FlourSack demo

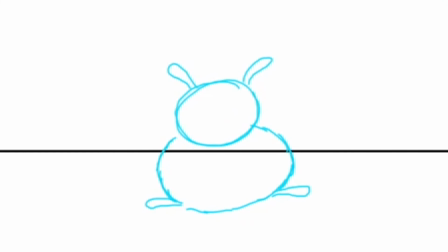Two frames of number one, this is three, this is five, and this is seven, okay? So I can flip through it to see if that feels like he's going down.
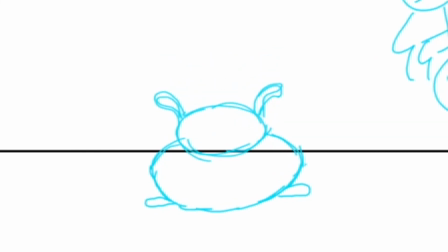And this is where I really want it to feel like he's kind of out here. So on number seven, let's go ahead and we'll just exaggerate this. Okay, we'll just kind of get this out like that.
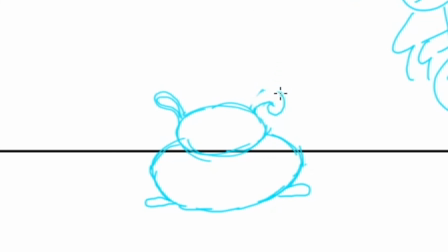Just play around. This is where you're kind of figuring this out. And this is okay because he's moving into this thing. He's moving into this kind of situation. So it's okay to kind of get that one figured out.
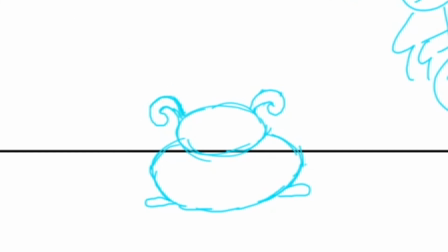You know. And then you would go back and just fix the others. All right, so now let's do this one. Let's go ahead and make this one a little bit more get some more meat on that side of them, and we'll put some little kind of a drop more that way. See? So now we got even more.
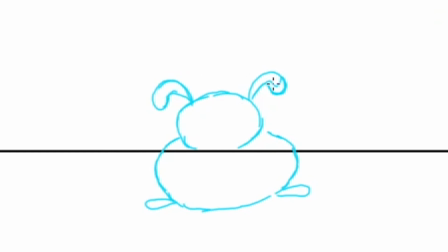And we can just kind of erase this stuff. There, there. And it's curling. He's like going down. Yeah, see? That's feeling pretty good. And we'll hold there.
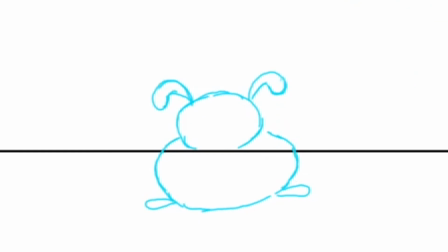And this is where you could hold them for two more frames if you wanted to. Let the audience see that kind of situation. And then he leaps up. So here it might be a little too quick. I don't know.
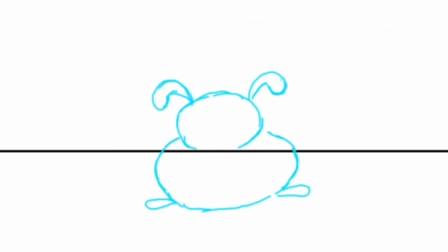And no, it still feels like he's going up. Might be a little quick. He is heavy. Remember, he's made of... It takes him a little time to get up.
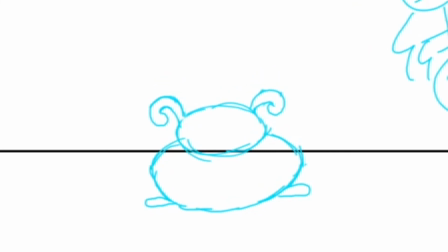So let's do this. Let's make this one. We're going to add another keyframe there. So now we have three of these. We're going to take this one. And now we're going to make an in-between.
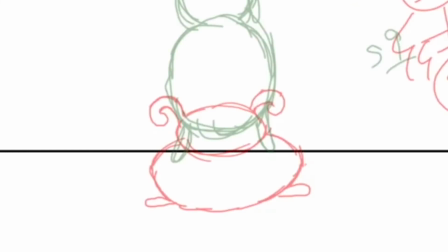And now we're going to say, okay. See?
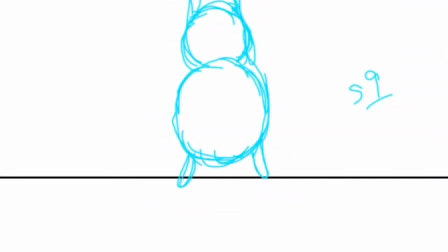So now it feels like he's going up. He's rising up.
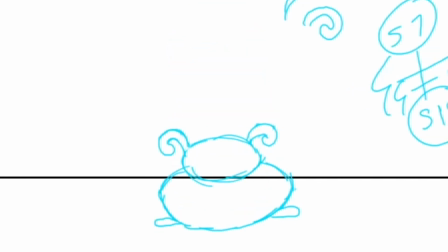He's leaping up now. It's not like he's suddenly here and he's there.
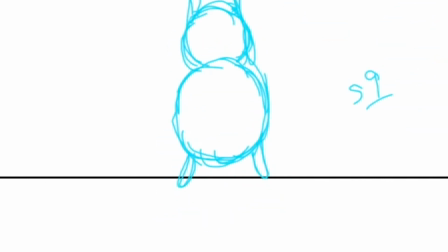But he's going up fast, but it's pulling his weight. His weight's pulling him a little bit more. Okay.
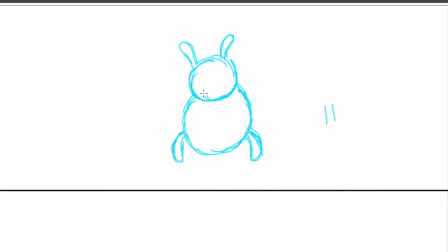And again, if you get stuff, some lines like this throw you off, so you can always erase them, you know. Just work towards seeing the shape. See?
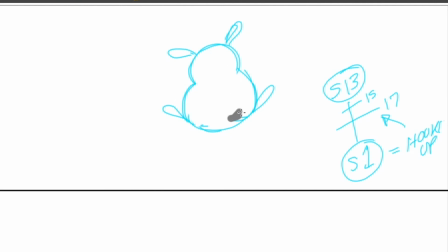So I'll just move this out of the way. Maybe like that. So now it feels a little bit more like it's got a shape. It's like this bag that's going up in the air. And now you see we're missing some stuff here. So here's 15. And look how fast that's going back down. So we want to add something to this.
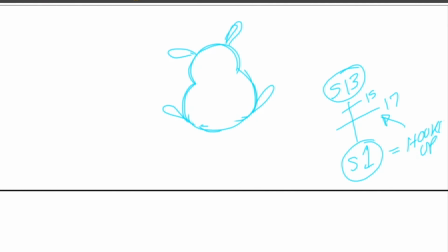So let's go ahead and make another. Let's go ahead and make another one in here. We'll call that 14. See, we can do that. Because we really want to make it feel like this guy flies up. And then it takes him a little bit more time.
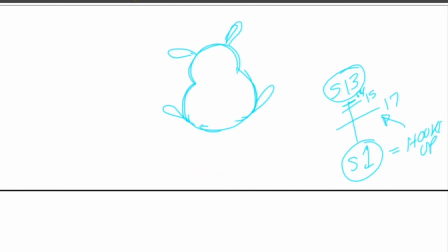His butt starts to go down fast, but the upper part of him is still pretty happy up there. So let's try that. We can watch it. Okay. So as I watch this, go back and forth. Now I'm just looking for things that look a little odd.
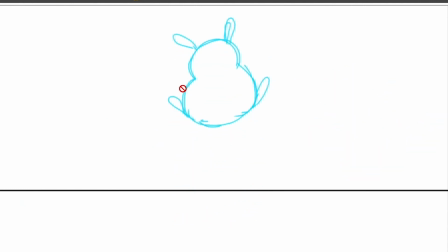And right now I see that it feels like right up here, his little tassel feels like he's waving, kind of woo-hoo. Wave, wave, wave, wave, wave, wave. Like he's trying to fly with that. And I think it's probably right here. That's what it's going out like that.
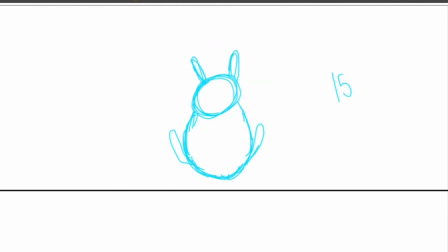And then it pops this way. And it's very quick. There it is.
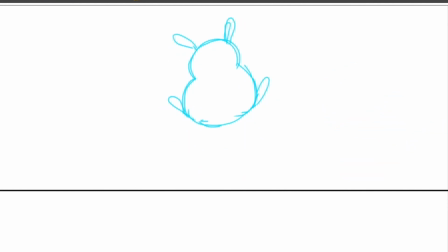So you can see how it feels like he just goes down, then it goes up, then it comes down. So maybe we need to do this. Like it's... If it's going up like that, it goes hooray, you know, out like that.
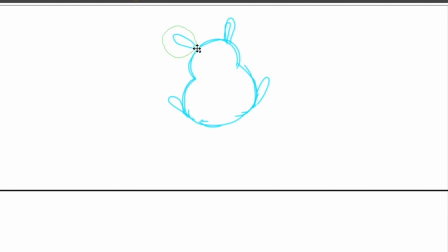What we need to do is just continue this one, having it go down, maybe like that. And now it won't be as noticeable. See, he kind of goes up. And then when he starts to come down, he goes down like that. So let's see.
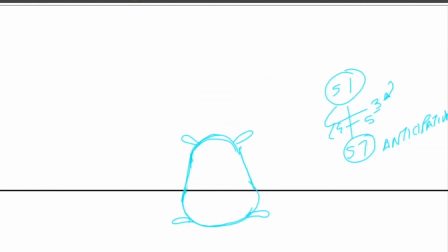That's better. I don't see it waving at me anymore. But this is pretty fun. I mean, this really feels like he's hopping, you know? And sometimes, I mean, there's two frame down, and this is held for 3 frames.
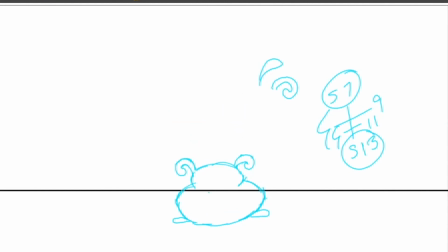You could hold it for 4 frames. Let's see if that works. There, now it's 4 frame. Could be 6 frames. Now it feels, yeah, that might be it.
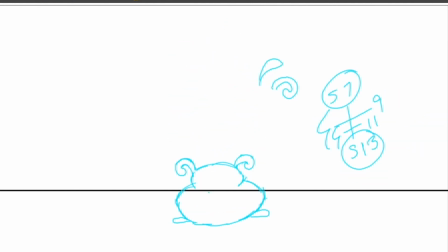Okay, I have to watch out. Every time I move this, I have to move this whole thing. I'm going to put 3 more frames here, so it'll hold for 6 frames on the ground. Let's just see what that looks like. See? It feels like there's more, it's more work.
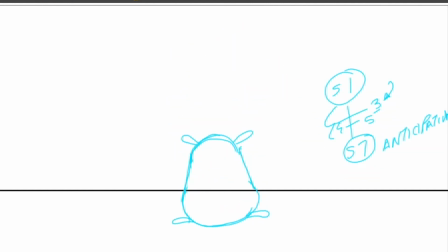So that's interesting. See, this is one of those things where you have to test it. My original idea was just to have him hopping up and down. And then I'm starting to play around with this and going, wait a minute, if I held this for 6 frames and then have him going up.
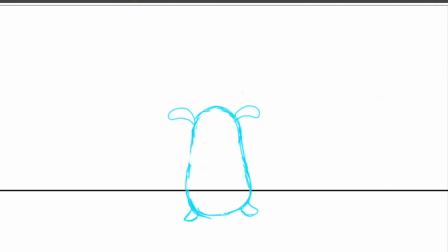Now, going up quickly like that for one frame and he's here. I mean, I don't want to get him like going up the same rate throughout, because then it looks like a, you know, very boring.
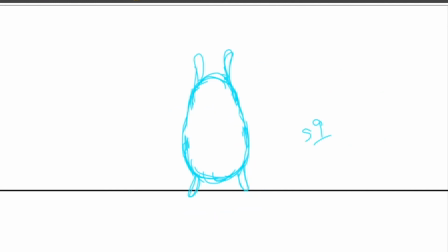But if things move faster every once in a while, that works really nice. So there you have it. That's how you animate a flower sack. Very rough drawings that you would build upon later, and you clean it up at the last possible second to make it look really nice. So yeah, hope you enjoyed that. And we're looking for more subscribers. We're at a 915 right now. So if you want to subscribe, you can press that button right there. If you enjoyed this episode, and you can also scroll down through the channel to see what other episodes we have. Here's a couple here that you can check out, and we'll see you next time on Animated Educated.